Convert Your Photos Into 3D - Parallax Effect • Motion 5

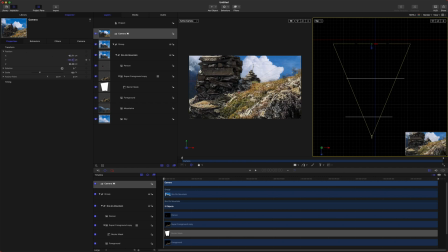491s
So I'll just pull this over here to the left considerably and I might drag it down in the Y, and we just want it to kind of pop up over the top of these rocks. So we will go ahead, go to the position property here and add a keyframe.
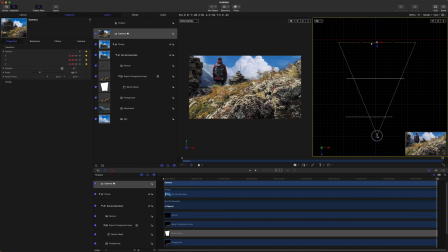505s
Then we can just move towards the end. We can drag our camera over here a bit and we can bring it up on the Y. And so now it looks like the camera is coming up over the top of the rocks here,
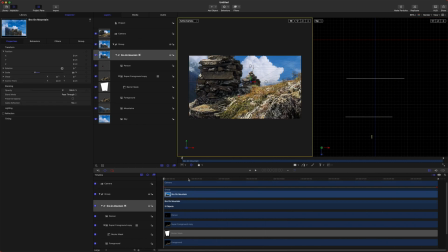519s
or it should. It's not. Okay, so for whatever reason that wasn't working, but now it is. So the camera is coming up over the top and just peering out at our guy on the cliff.
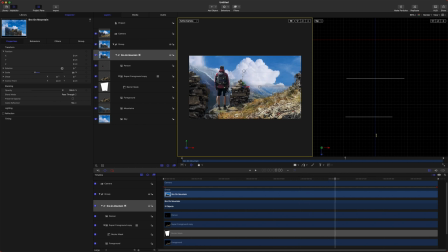532s
From there, I want to add some depth of field to really add to the depth of this scene. So just come on up to your camera, select that, select your camera here, and you'll see this little depth of field option here. We'll just click show and we will have all of our depth of field settings here.
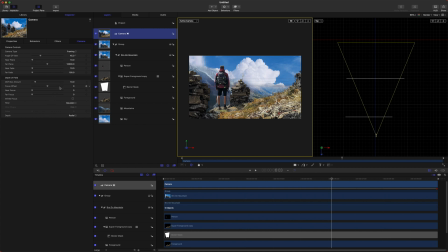550s
But before we change anything, it's gonna be important that we have depth of field enabled in our viewer.
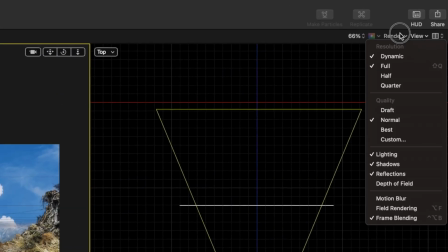556s
So to change that, come on up here to the top right to render and go down to depth of field.
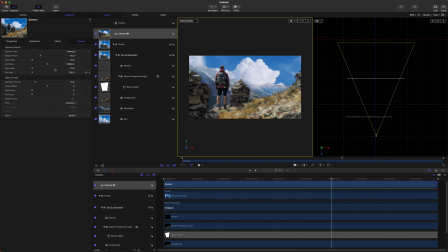563s
And you'll notice that things are starting to get a little bit blurry. So from there, we can just change our focus offset and that will show us by the indication of this yellow line here where the offset is going to.
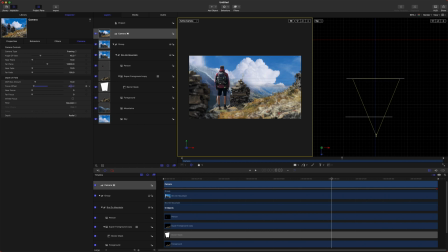578s
So we just want to line that up exactly with where our guy is here. So you'll notice as the camera moves, the offset actually changes. So we could actually animate the offset a little bit to keep him in focus the whole time. Or we could do a rack focus,
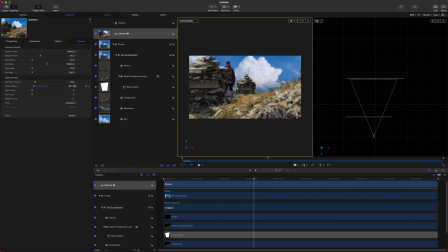594s
which is what I'm going to do for this frame. So to do that, we will just drag the focus offset a little bit closer. We'll add a keyframe, and we could actually drag that way at the beginning. And then as we get to the top here, we want it to be focused on him.
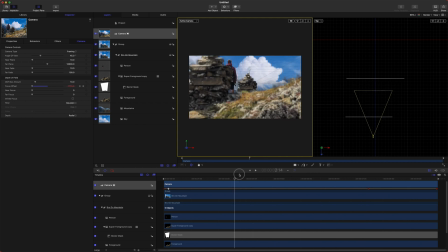612s
And that will rack our focus. Now it's going to be important that we really push this stuff way out of focus. So to do that, we'll just drag up our depth of field blur amount like crazy. And that should get us to a pretty good spot. And you can see that the focus is hitting him perfectly.
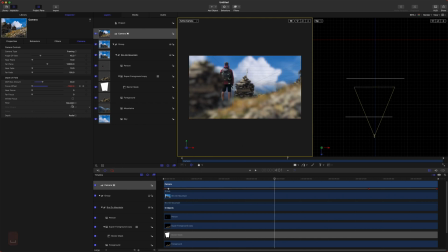630s
Now it should be noted that if you have the filter option here set to defocus, it's going to slow your computer down a bunch, but it is far more realistic looking to what an actual camera would be.
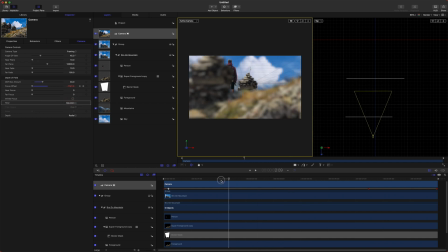647s
So what I like to do is just work with the Gaussian blur up until the very end and then swap that over to depth of field blur so it just looks a lot more realistic. So this is looking pretty cool, and you could end the tutorial here,
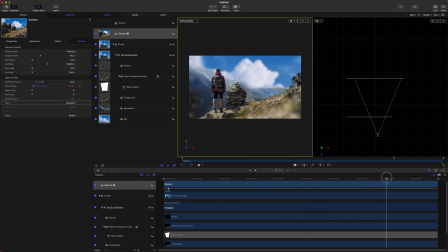662s
but I want to add in a few extra elements to really add some depth to the scene and some life. Now the first thing that I want to do is actually change out our sky.
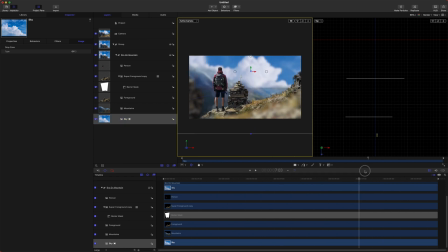673s
I feel like this sky is a little bit too lifeless, and so I'm just going to disable that.
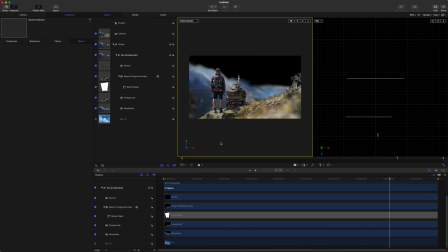679s
And we're going to bring in a new sky that I got from pexels.com for free. So I'll have a link to that in the description. And I am just going to import that with Command I, and I will import that. So now we have our sky here. And let's go ahead and give that a little bit of Z
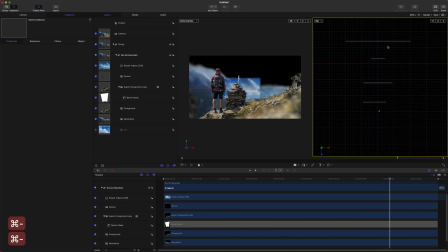698s
dimension here and make sure that it is behind our mountains. Not by too much, but just enough to give it a little depth. And let's go ahead and scale that up like crazy.
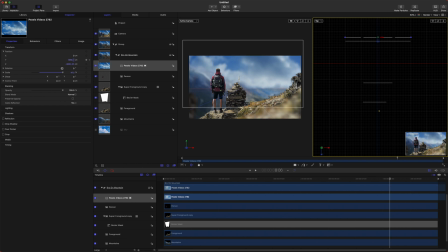712s
I just want to move this on the y-axis up here and get it looking nice. Now, if we play back, it's actually moving quite quickly. Let's see if I can change my views to only go to active camera.
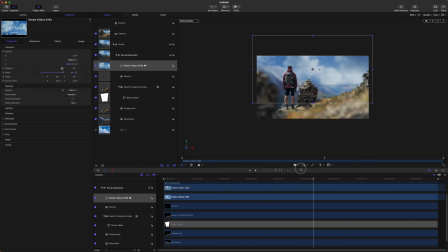726s
Okay, so there we go. So we've got it playing through and it's going a little bit fast. So let's just do some quick retiming to get it looking really good.
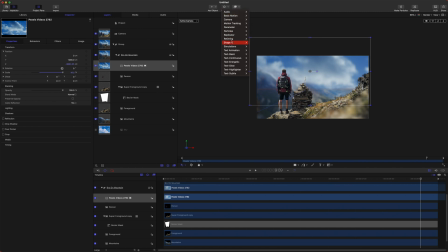736s
To do that, we can go up to our behaviors, go down to retiming, and we will do set speed.
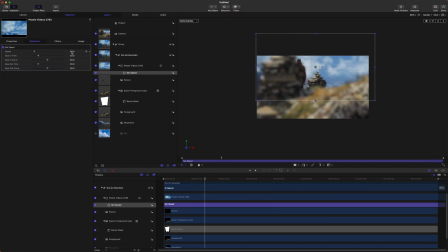744s
And so now we can set this to, it's already at 50%, which is really nice. And one other thing I want to do is go into our properties and go down to timing, show, and we are going to set the frame blending down to optical flow.
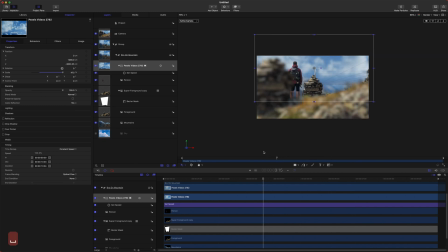761s
And that will just smooth out our slow motion considerably. So that is looking pretty nice. And I'm actually gonna drop the quality on this render so it plays back a little smoother for you guys. And one other thing that's a little annoying is this 3D grid here. So let's go ahead and get rid of that.
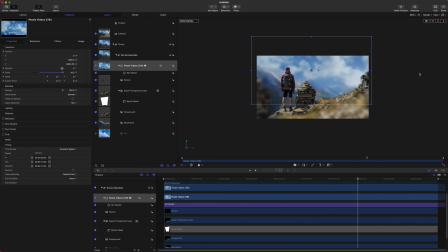777s
We'll go on up to view and we can get rid of the 3D grid. And now it's much cleaner to look at and we can get a better idea of what we're seeing.
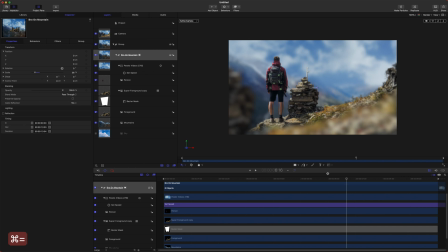787s
So the very last thing I want to do is I like to add in some like camera scratch artifacts and stuff to really make the scene have dimension to it.
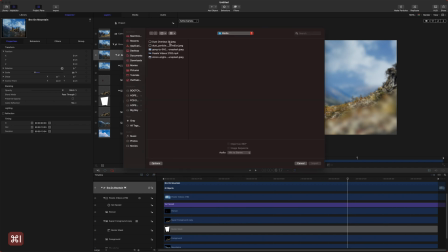798s
So to do that, we'll just push Command I once more. I found these dust and particle overlays online.
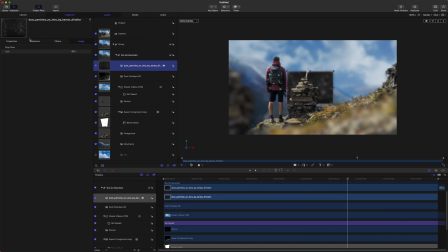805s
I'll have a link to those in the description as well. And we can just scale these up like crazy.
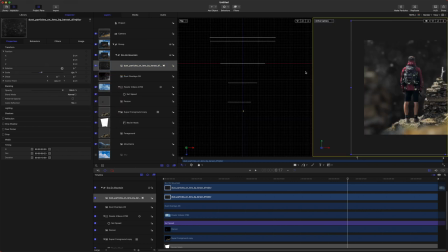811s
And I'm going to split the view here again so we can see where it is in 3D space. So select it. Where are you? There it is. And let's go ahead and drag this up. I want to have it in front of our guy here. And we can actually scale it down a bit.
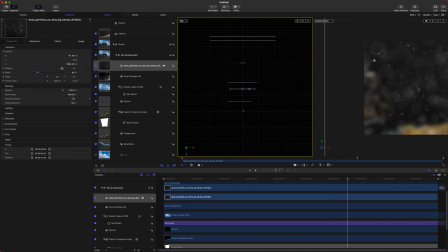830s
And then we will set the blend mode here to screen.
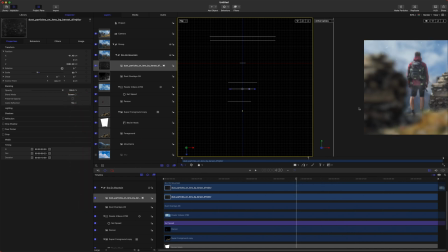834s
And so now as the camera moves, let's see if I can show you here.
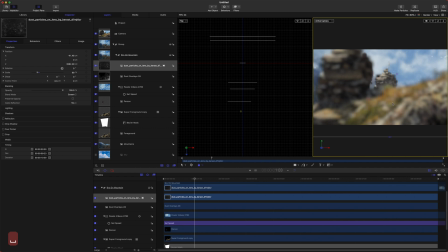839s
Shift Z will set it to zoom in. There's a lot more depth here because you can see those scratches happening here.
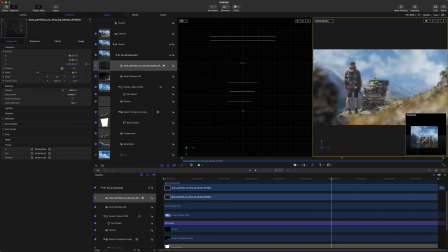850s
Let me even move it a little closer to the camera so you really get that sense of depth. And unfortunately, the quality is so bad right now that you can't really tell, but it is there. And then if we go to the other dust overlay, we could scale that up a bit.
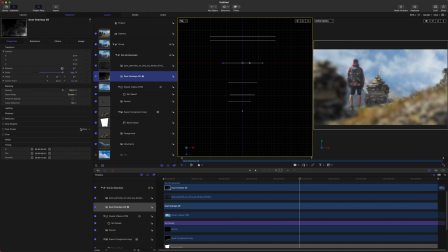870s
And we can set the blend mode on that to screen and just have that off in the distance. And so now we've got a little bit of depth going on here with some camera artifacts.
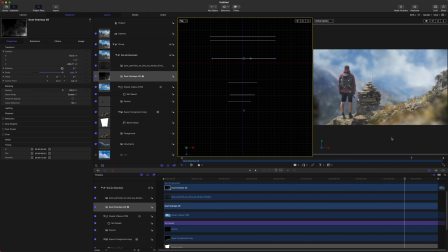885s
And what you could do is sometimes I'll add in some nice mist effects or fog overlays or something like that just to give the scene a little bit more life. But this really brings the scene alive, even though it's just a 2D photo of a dude standing on a mountain.
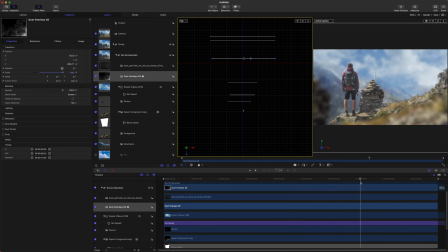902s
Suddenly you've got a really engaging and interesting scene. And the photo doesn't even need to be that high of quality. By adding in all these additional assets, you're really improving the quality of your photo, and you can go really far with it.
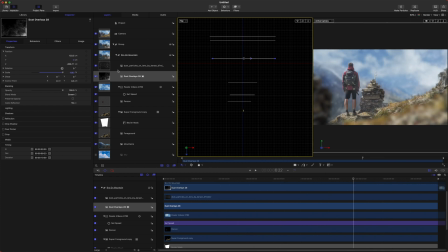919s
So with all that being said, I think the very last thing to do is to go into our camera here. Camera, set the filter to defocus so it's much more realistic,
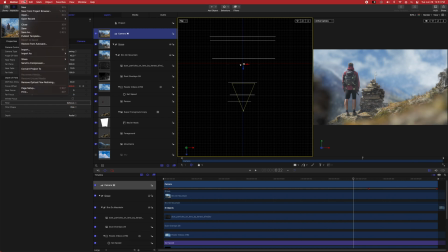931s
and then we can go to File, Share, Export Movie,
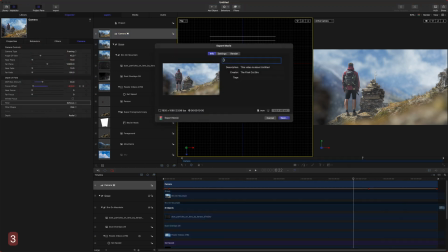936s
and we can just call this the 3D photo or whatever you want to call it, and set your render settings. Make sure that you have depth of field enabled in your render settings, otherwise it won't look like it does right now. And we can just push next and export it.
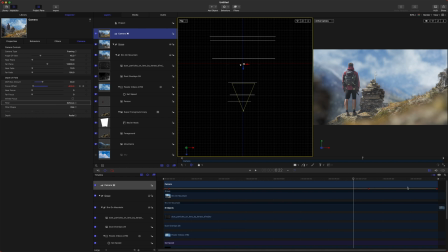953s
And while that's exporting, you can click down here to see the progress, which it's really choking with that depth of field blur.
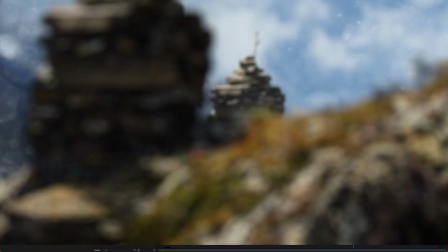961s
There we go. So that'll export and we can watch the final product. With that being said, I hope this tutorial was helpful to you in some way.
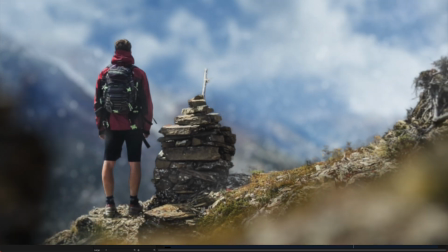970s
If it was, consider pressing that like button, consider subscribing, and I will see you next week.